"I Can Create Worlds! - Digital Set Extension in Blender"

Hello and welcome back! It's me again, and it's only been a week. That's pretty crazy.
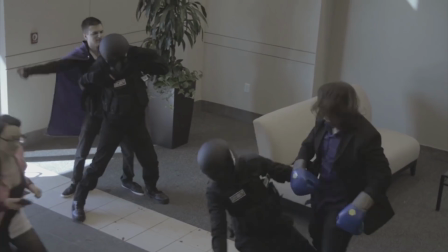Real quick, if you would like to be in a future Door Monster video, or the guards themselves, you can, kind of.
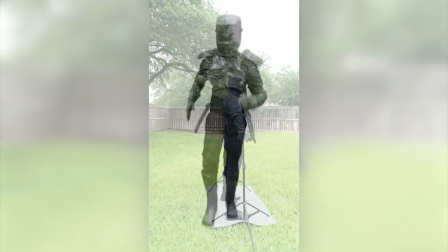All you have to do is send me a photo scan of yourself, which is just a whole bunch of pictures, and I will add it to a digital library.
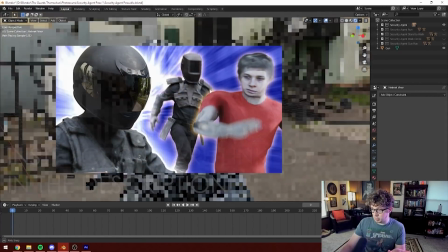There are instructions for how to do it in the description of this video, and I also went over it in the last video I uploaded. Today's just going to be showing off some more little snippets of past projects.
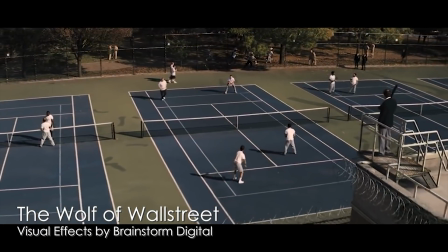The concept that got me interested in doing the Blender stuff last year in the first place is digital set extensions.
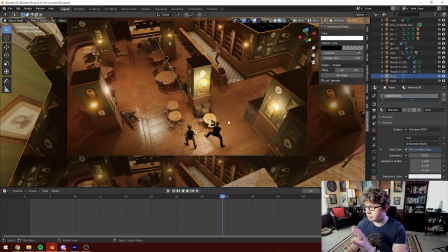This shot from Empire of Sin, 100% CGI, the people are photo scans, and last time I focused on that part, but this time I want to focus on the environment just because it gives a really good example of the technique that I use even when we are using actual video footage.
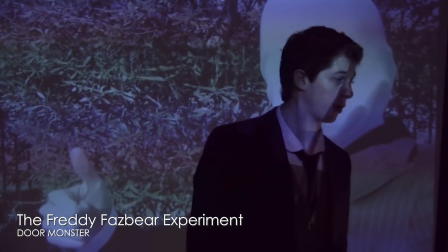If you picture an actual, like a school projector projecting something onto a screen, right, that'd be the most basic version.
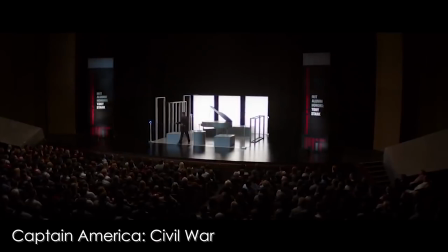But what's happening here is you're setting up like cubes and cylinders and different shapes.
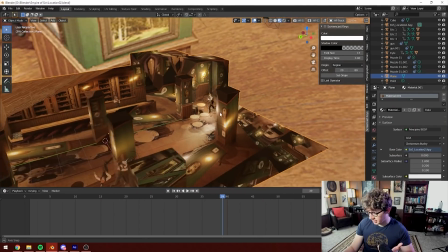It's a little bit easier just to see it than it is to describe it, because if I rotate the camera, this is a mess, right?
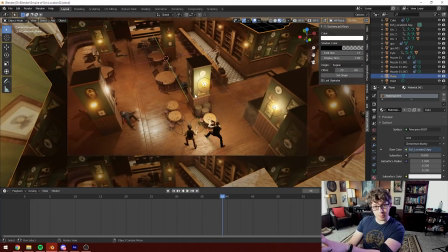This doesn't work at all. Unless you're viewing it directly from the perspective of the camera, which is also projecting the texture.
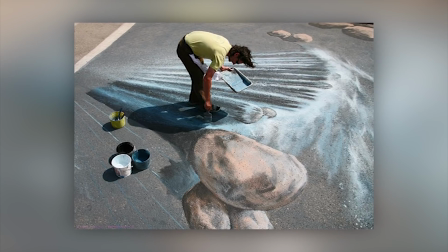It's like that chalk art that you see sometimes,
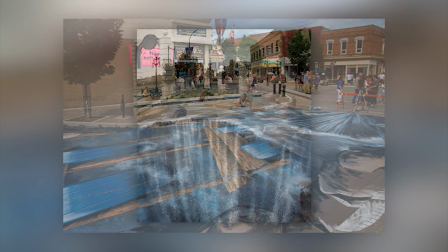where people will draw an elongated image on the ground, and then depending on where you stand, it looks three-dimensional.
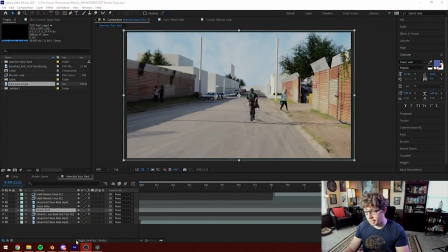Quick preview of the shot from the guards themselves that I'm working on, I'm replacing the background with buildings.
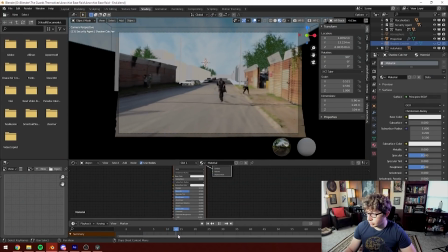And just like the Empire of Sin video, this looks more or less correct, as long as you're looking at it from the angle of the camera.
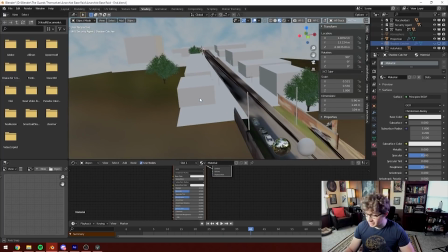But, if you move and you look at it from a different angle, it looks like this.
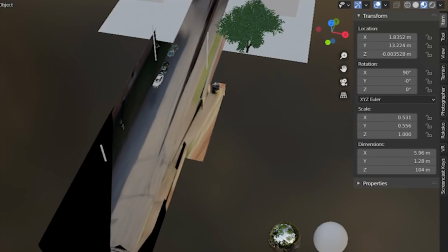We can actually see the perspective change as we scrub through the timeline, and the video is like shining out like it's a light from the camera itself.
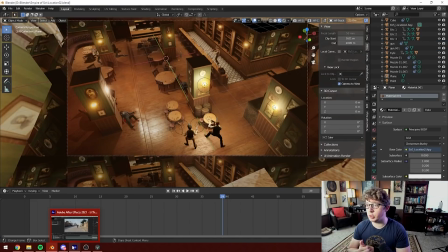One immediate application of this is that you can actually relight a scene.
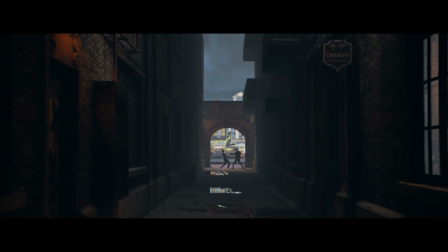These are our photo scans from Phasmophobia, and I put this shot together as sort of a test just to see if I could make like a completely CGI scene that passed as semi-realistic.
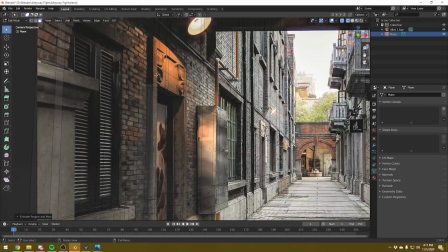All I did, as you can see here, is project the image onto some like really basic geometry, and then just animate the camera pushing forward a little bit.
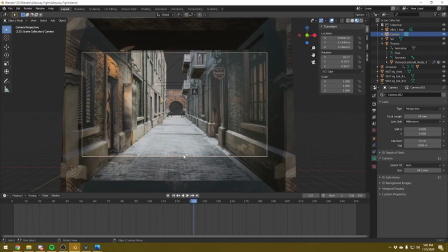And now the scene feels like it has depth. I was able to run some Mixamo animations on the 3D models of us and just have that little fight going on in the background.
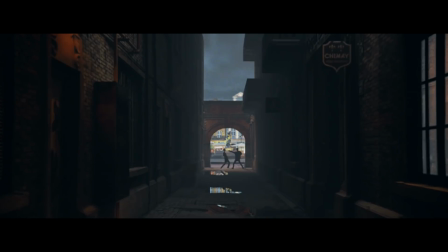It's kind of like photo scanning a location, except just from one angle.
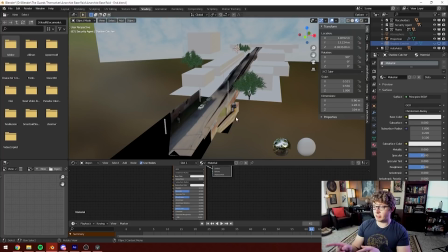Not only is the texture being projected onto the geometry, but it's also casting light from the geometry that it's projected onto.
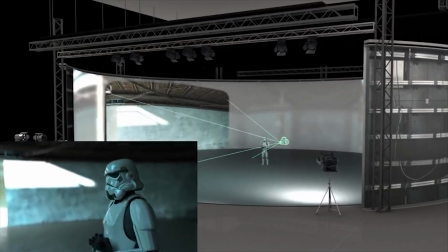They recently built this system in real life to film The Mandalorian.
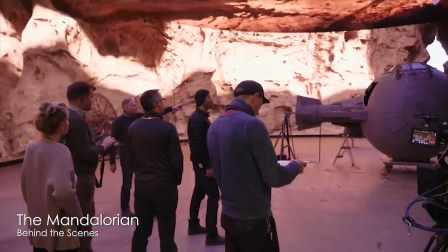You've probably seen the behind-the-scenes footage of the giant stage called The Volume.
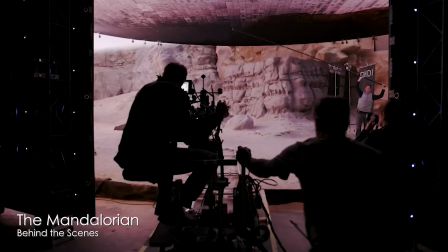It's a replacement for green screen, because basically they can, in real time, project the background.
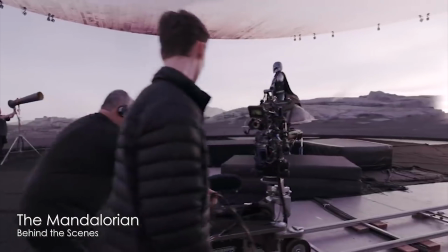The actors are actually getting lit by the environment around them, just like if they were there in person.
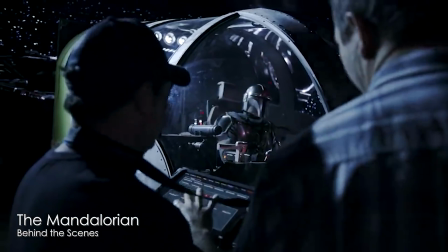You get things like reflections in metal that are accurate to the environment. You get just like the color being cast onto the actors.
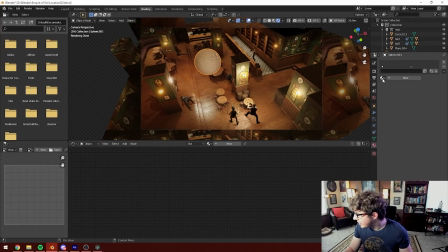This is just a digital version of that. We will add a large orb and we will texture the large orb to be the most reflective orb anyone has ever seen.
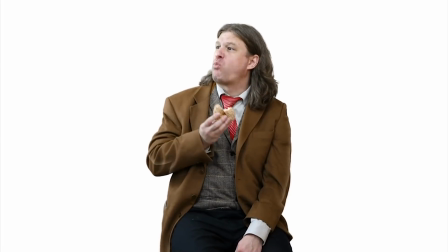And now it's reflecting the environment perfectly. I've been doing some work for the professor over at Tolarian Community College.
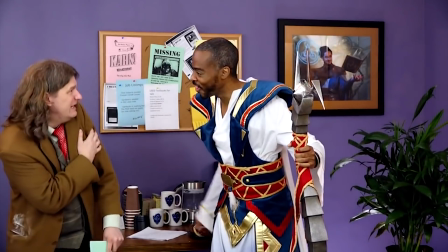He's been making some sketches, and he asked me to do some of the effects for a couple of them.
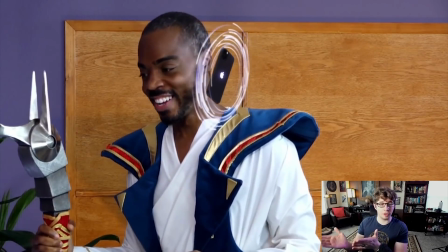So he did a video with this Teferi cosplayer and wanted me to put this phone next to his head as he was like talking on the phone.
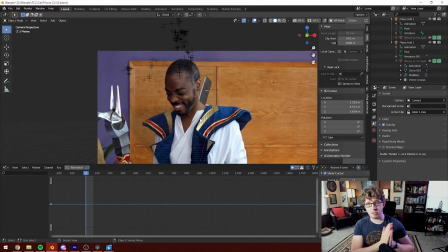It was kind of jittery, so I just smoothed the keyframes so that it just kind of floated more than actually like stuck.
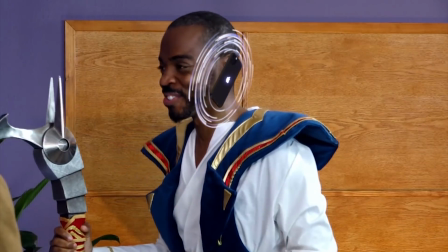And then I offset the whole thing by like 10 frames or something. It just kind of like drags behind the motion of his head,
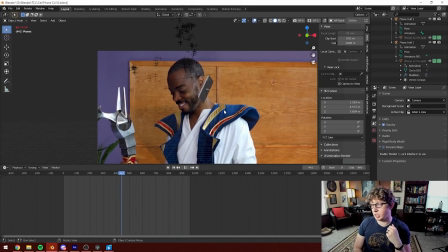which is already a big step forward. because it's gonna look a lot different than if you had just stuck like a photograph of a phone in After Effects.
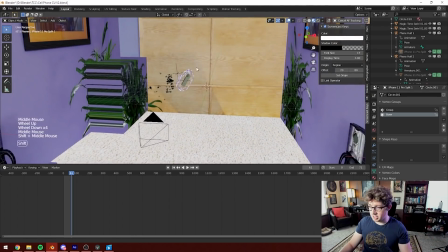I took photos that the professor sent me of the set and literally just stuck them on planes and then built this awful garbage room. Because the phone isn't gonna do a perfect reflection, right? It's not like it's gonna be a mirror. What matters more is like the colors and their proximity to the 3D object.
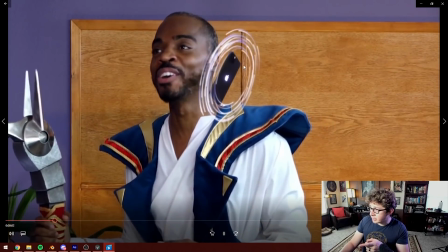These energy particles that I made in After Effects, they actually are reflected in the reflective parts of the phone as they rotate around.
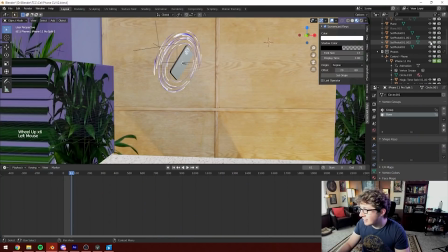And then, I don't know if it helps, I'll build like a really basic geometry just in case there's
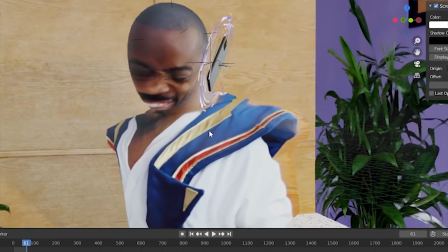like a shadow or a color reflection and we end up with these horrible abominations.
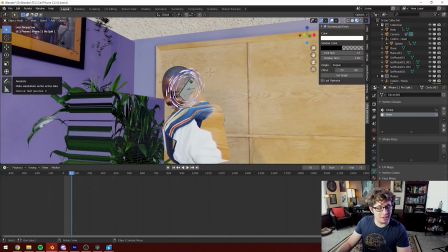One day these things are going to escape and they're going to kill me in my sleep. I don't know how, but I won't be surprised.
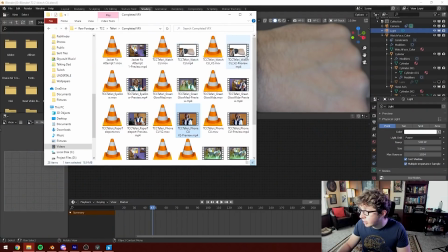Another one I was very happy about doing for the Talarian video was this watch close-up
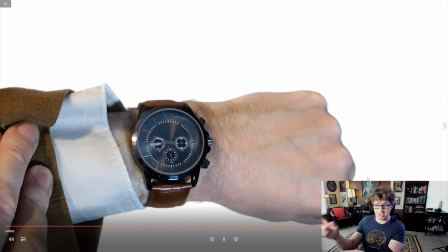where he wanted the hands of the watch to like spin around like this because he's in like a timeless void.
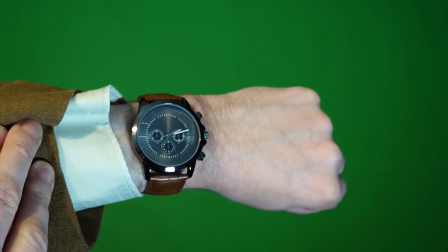I had him send me a close-up shot of the watch and then actually just reconstructed the entire
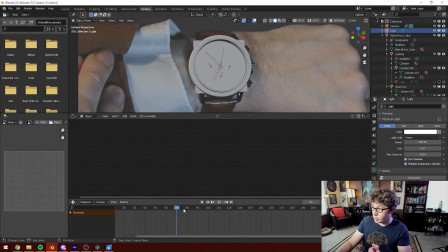watch face in Blender so that I could rebuild the hands and then just animate them.
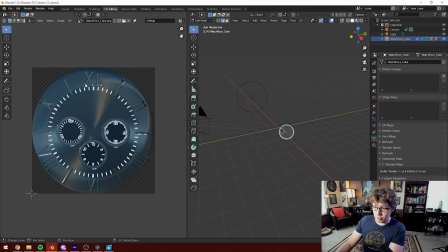The watch face itself is just a screenshot that I grabbed and then I went into Photoshop and just painted out the hands that were already there. But the great thing about this is that, like, the lighting's already baked in. Like, he's just holding the watch almost perfectly still.
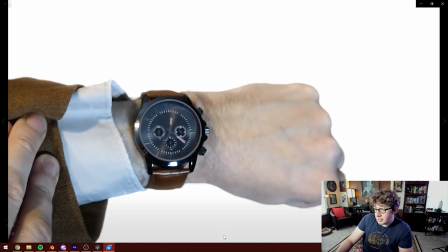There's barely any change to it. So I just took an image and then just stuck it on there.
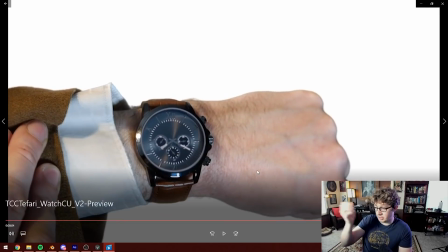And I think the most impressive thing is, honestly, the tracking, which is, again, I feel like most of the really impressive things that happen on any of these is almost entirely Blender's doing. Like, it's not me. I'm just learning, like, which button to push to make the thing happen. But, like, it's all happening very automatically. And like, these are all fun, adding digital objects to scenes is cool, but for me,
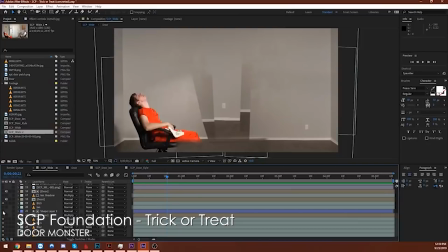being able to just construct entire environments that I otherwise did not have access to, that's like the dream. The first time I was actually able to test this method out was on the Zombie Experts in a Different Apocalypse video.
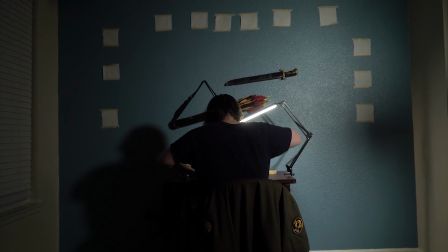It feels like it shouldn't be possible. It feels like cheating. This is the original shot. Ian and the desk and a couple things on the wall immediately behind him. You'll see all of these napkins on the wall put there to help with motion tracking, and it turns out I didn't need them.
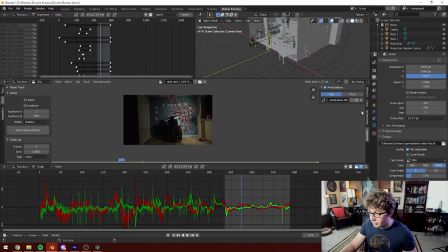The Blender Tracker is so good that you almost don't need tracking points anymore.
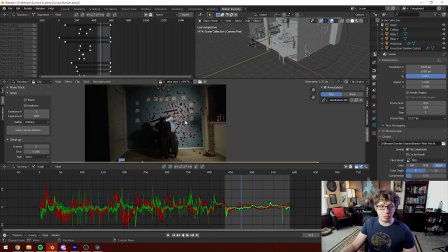It can just find enough trackable points that you never would have even tried.
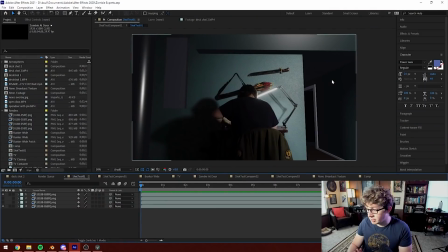And then I had to cover the napkins up, so lesson learned. You do the same thing that I did in the other shots where you project the image onto just like a plane,
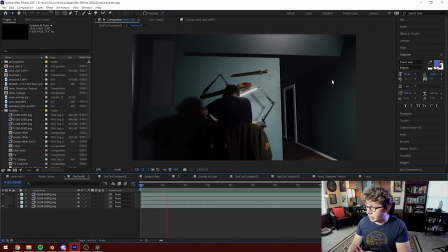and then from there you can you can cut parts out you can add
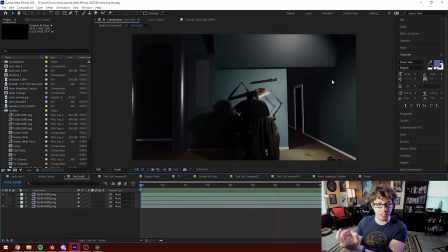things in and you can just start building the scene around that footage first thing I did was build
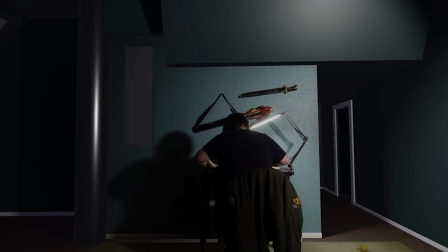out the basic geometry of the room just as I sort of found the space which is I think my favorite part it lets you carve pieces out
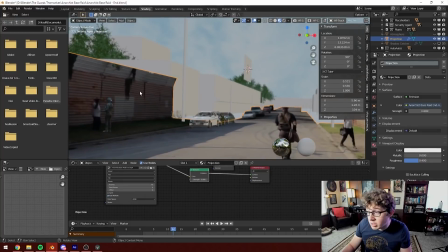of the scene as well so like if I wanted to say put a window in this wall highlight a little area here and then I could
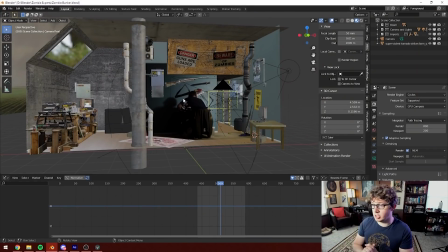just I could just delete it and then once I had all of the basic geometry figured out, I started just decorating the room. The less clear you can make the seam between real and CGI, the better.
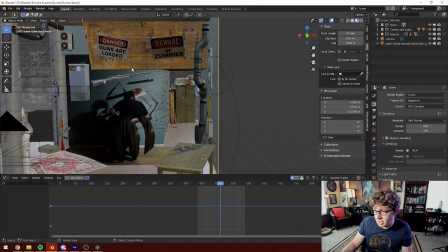So that's why I have bits sort of like dipping in up here. I have one fake thing on the wall. You don't know exactly where the seam is, you know? It's not just like, oh, okay, here's like the line and then everything over here is CGI and everything over here is actual footage.
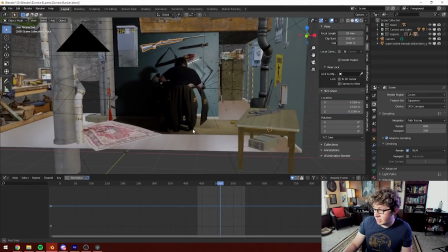One thing I did have to kind of come up with was the carpet. I couldn't really remove Ian from the carpet easily.
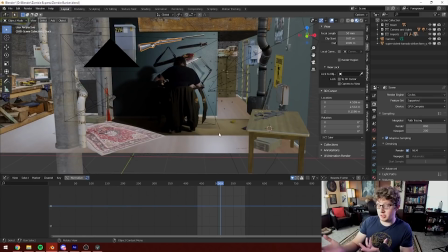So I knew it had to be in there, but I didn't want the ground to necessarily be carpet. I wanted to extend the floor.
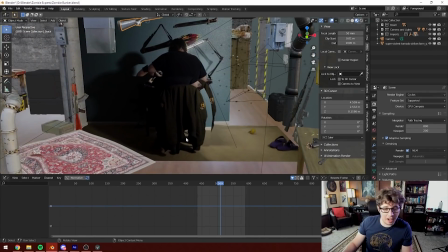So I just cut it out and turned it into a rug. And just to highlight that it was a rug, I added another rug over here.
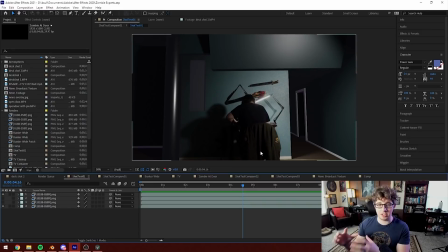One of the easiest ways to sell this combination of CG and real footage is lighting. And if you can get really specific directional lighting, especially one that's visible in the shot, that you can then duplicate in the computer, it goes a long way towards selling it as a real thing.
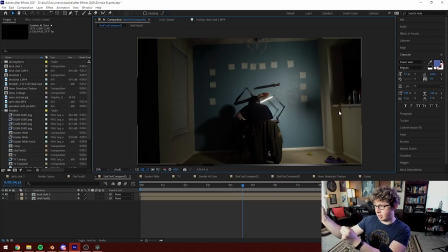This whole scene is lit by one prominent light that's off screen and then Ian's desk lamp.
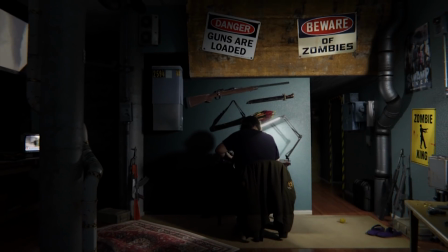Everything else in the scene then matches Ian and the desk and the shadows that are already being cast. Not only that, but you can adjust the camera motion to a degree. The best example of this is actually the one that started this whole process out, which is the Crusader Kings video.
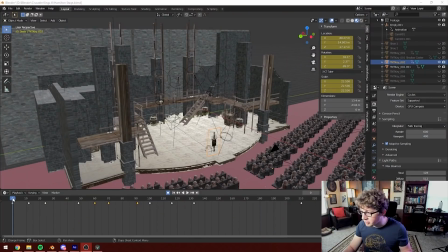This is my digital stage right here.
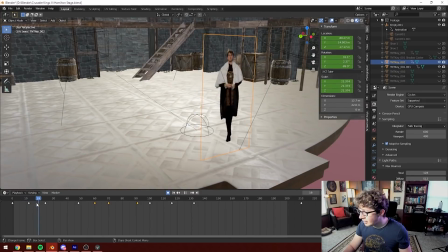This is just like, it's just like a moving cardboard cutout of me, and it's playing the animation of, you know, of me walking around.